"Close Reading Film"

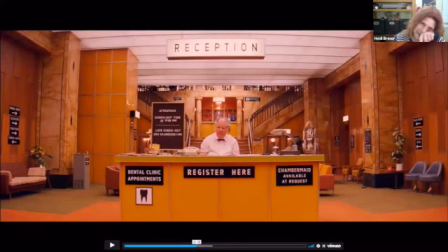Something like this, for me, is a very different feeling than a lot of what we just saw. To me, here we are with the yellow where it's kind of, it feels off or slightly weird or slightly different, the way that the particular tone of yellow.
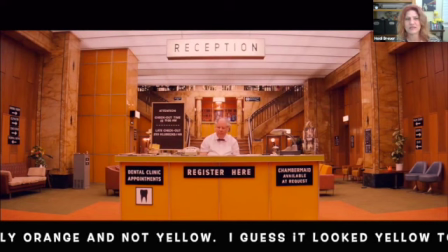For me, this is not a joyful yellow. This is an awkward yellow. This is a yellow that makes me nervous and sort of clashes against this super bright fluorescent white up here that also has, for me, a negative feel, a negative connotation.
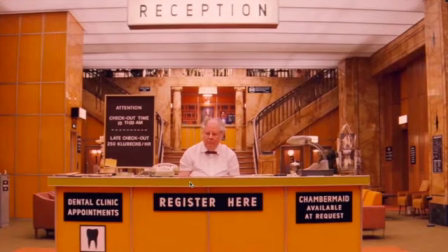And then this little dude looks very sad in the middle of all of this with everything around him,
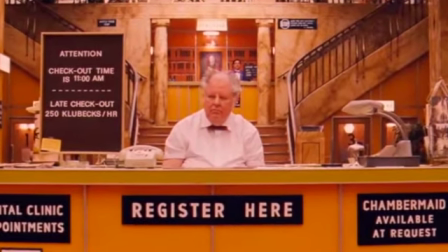because his facial expression and his body language seems very defeated. This is a sad space for me, an awkward, sad, weird space.
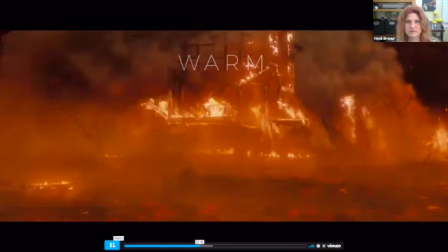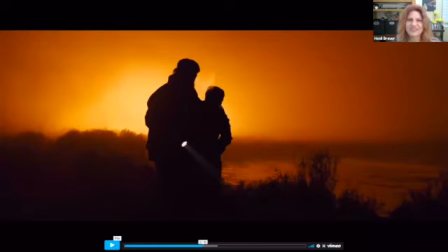Now notice a shot like this, for example. Again, we're at the same power level as these characters. We're looking straight on at them. And look at how they are in the foreground and all this beautiful color behind them is in the background. So that to me connotes like fire or danger, and they're moving away or getting away.
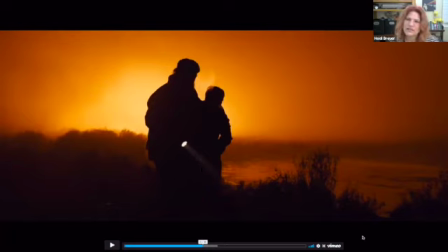And it's their silhouette that's important. We don't even have to see their faces. We need to know that they are human figures. And then there's a light, right? Which this is the hope that they're going to lead them forward away from all of the fire and danger behind them.
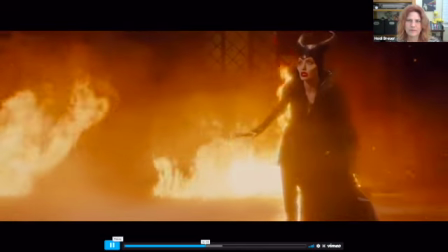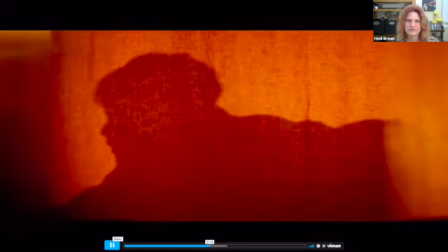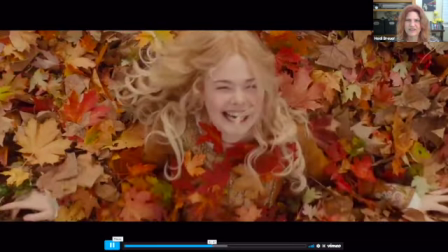Another shot. Notice how every single one of the shots that we've seen looking straight down has been on a woman. So a female figure, a female character.
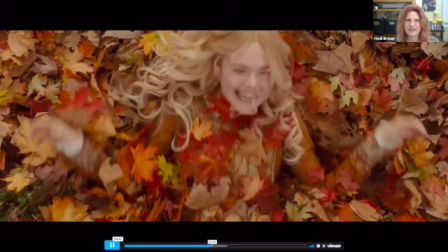So that seems to be one of the ways in which we sexualize a character, or we make her vulnerable, is to like look down at her like that.
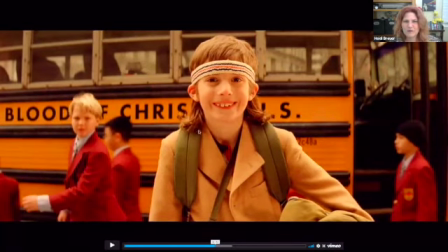Here's an example where we're looking straight on at the character.
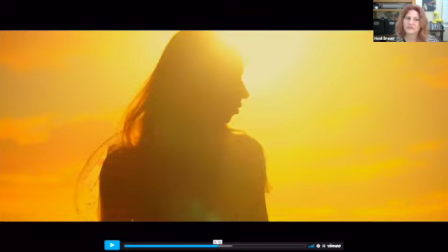Now we're looking up at the character a little bit, although we're mostly straight on.
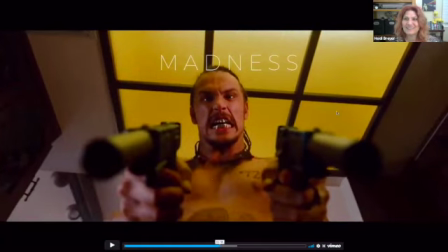Here, we are looking straight up at the character. The character is the one in power. We are the one in the position of vulnerability. And this is heightened by the two gun barrels that are sticking at us.
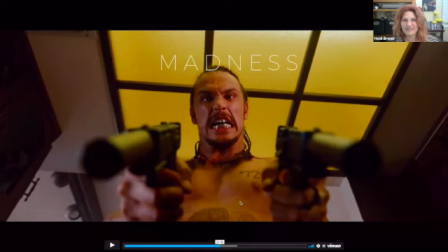It's also heightened by the frightening grill the guy has, and the face that he's making as an actor. as well as the fact that he's surrounded by kind of an off, weird yellow color, and that also has bars that kind of collide into his head,
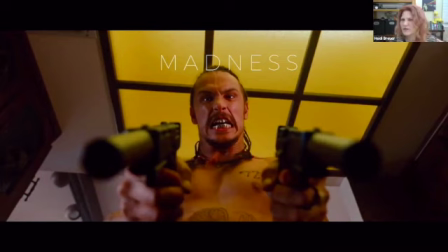which also kind of give him an impression of being off kilter or off a little bit, because he's not quite centered either in the middle of that little awning or whatever it is. All right, so that for me makes me as an audience member feel tense and vulnerable because I'm beneath this guy and he's got the power over me.
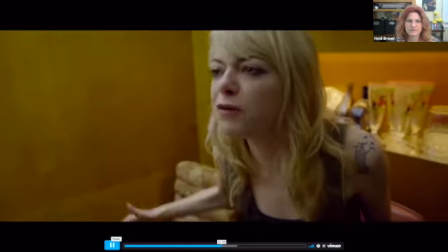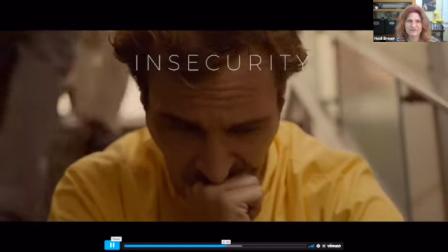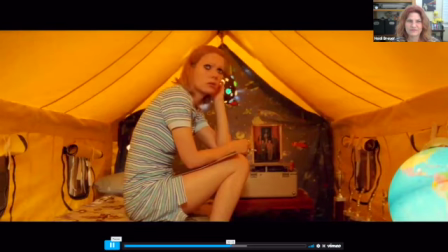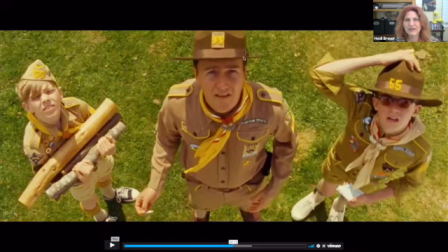Here we are looking down at three gentlemen. Instead of being sexualized, it kind of makes them look like silly, awkward, vulnerable. I don't take them seriously. I don't know what's going on with them.
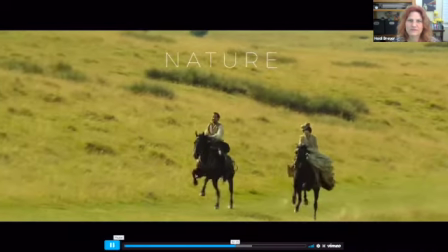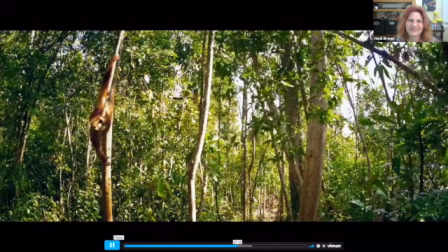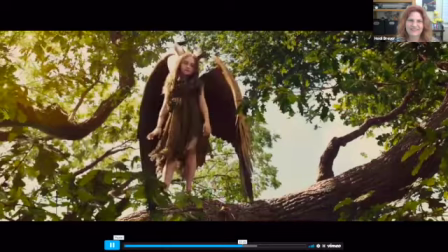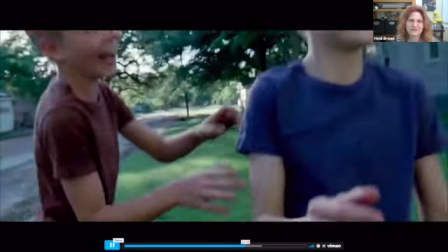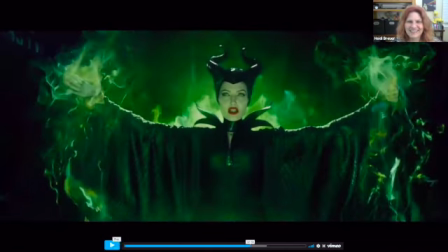Another one looking down at a lady. Here we're looking a little bit up, not a ton, but a little bit up. She's in a very powerful position here with her arms spread wide. It's a position that's sometimes associated with Christ, only she's not being sacrificed.
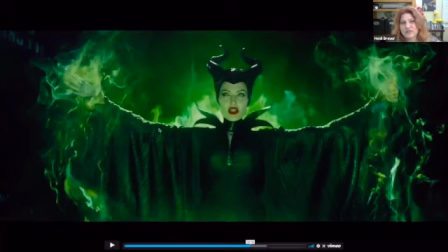She's the one who's about to bring the destruction. And Disney often uses this green color to signify evil magic as well. Yeah, okay, good.
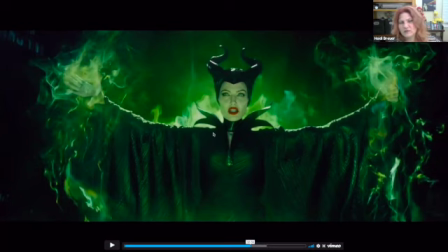Also, she's wearing this sort of, this obviously witch outfit, but the black then sometimes has connotations of darkness or negativity or evil.
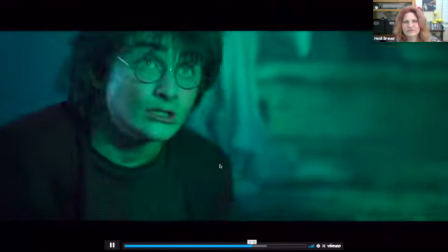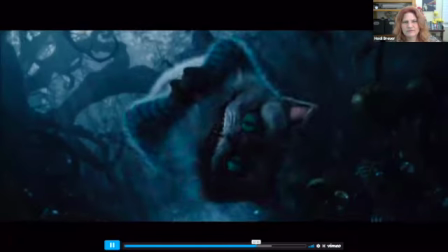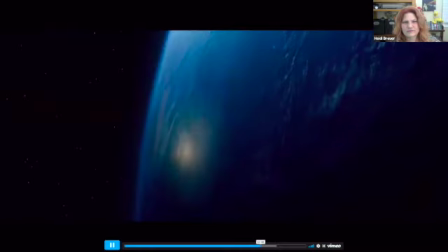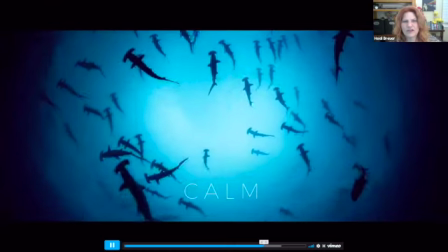Here we're looking up at these creatures.
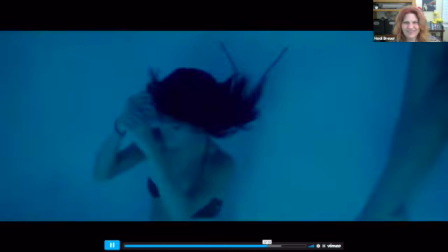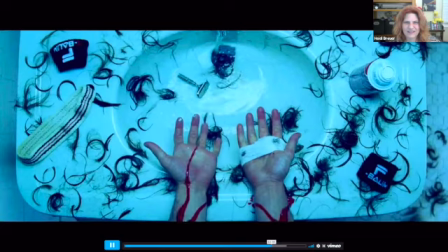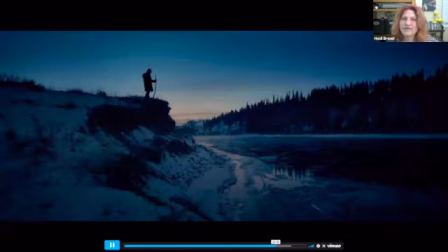Here, whiteness is signifying remoteness and isolation.
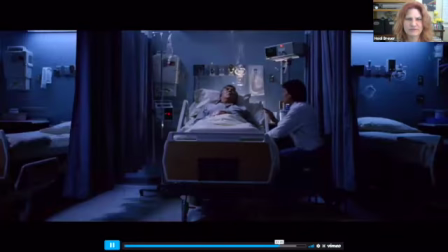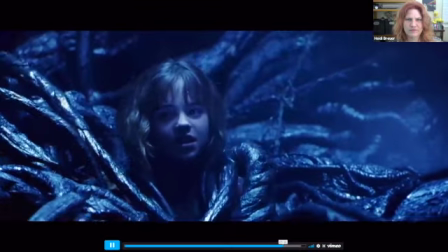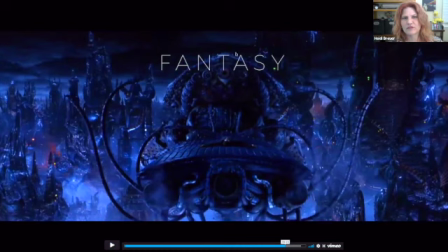Notice all of the organic shapes associated with the fantasy world. There's all these curves and twists and twirls and whirligigs.
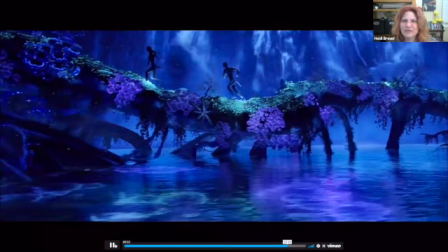And the blues and the purples.
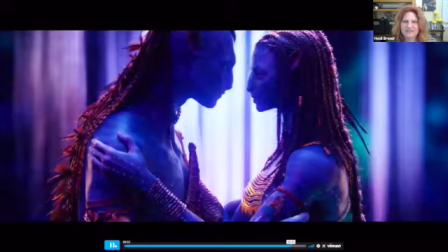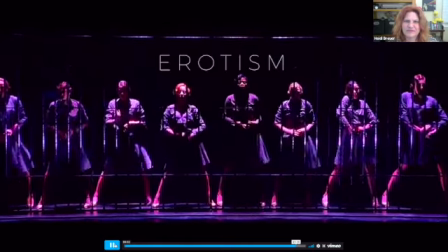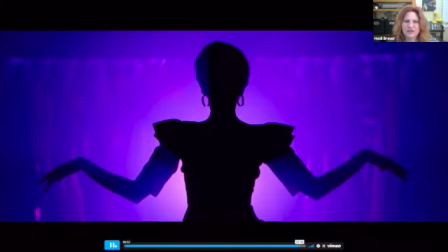Notice the cool lighting. So that gave us a little bit of an idea of how we can take a look at various scenes and visual information and generate emotional responses, and that will lead us to develop claims about the text. Are we almost done here? Yeah, we're almost done, Dorothy.
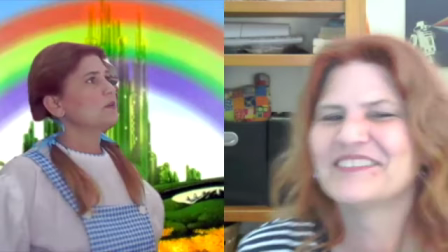I'm oh so tired, and I just want to go home. There's no place like home.
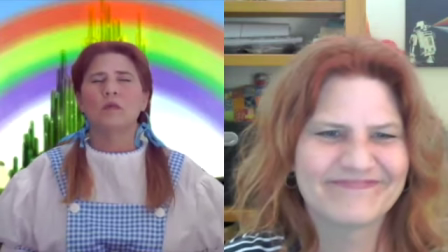There's no place like home. There's no place like home.
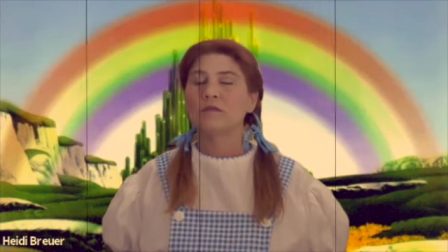There's no place like home. There's no place like home.
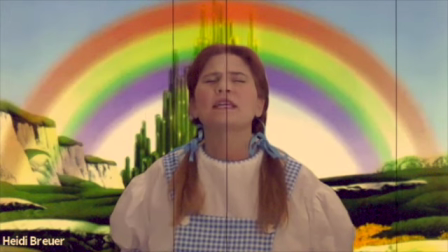There's no place like home. There's no place like home.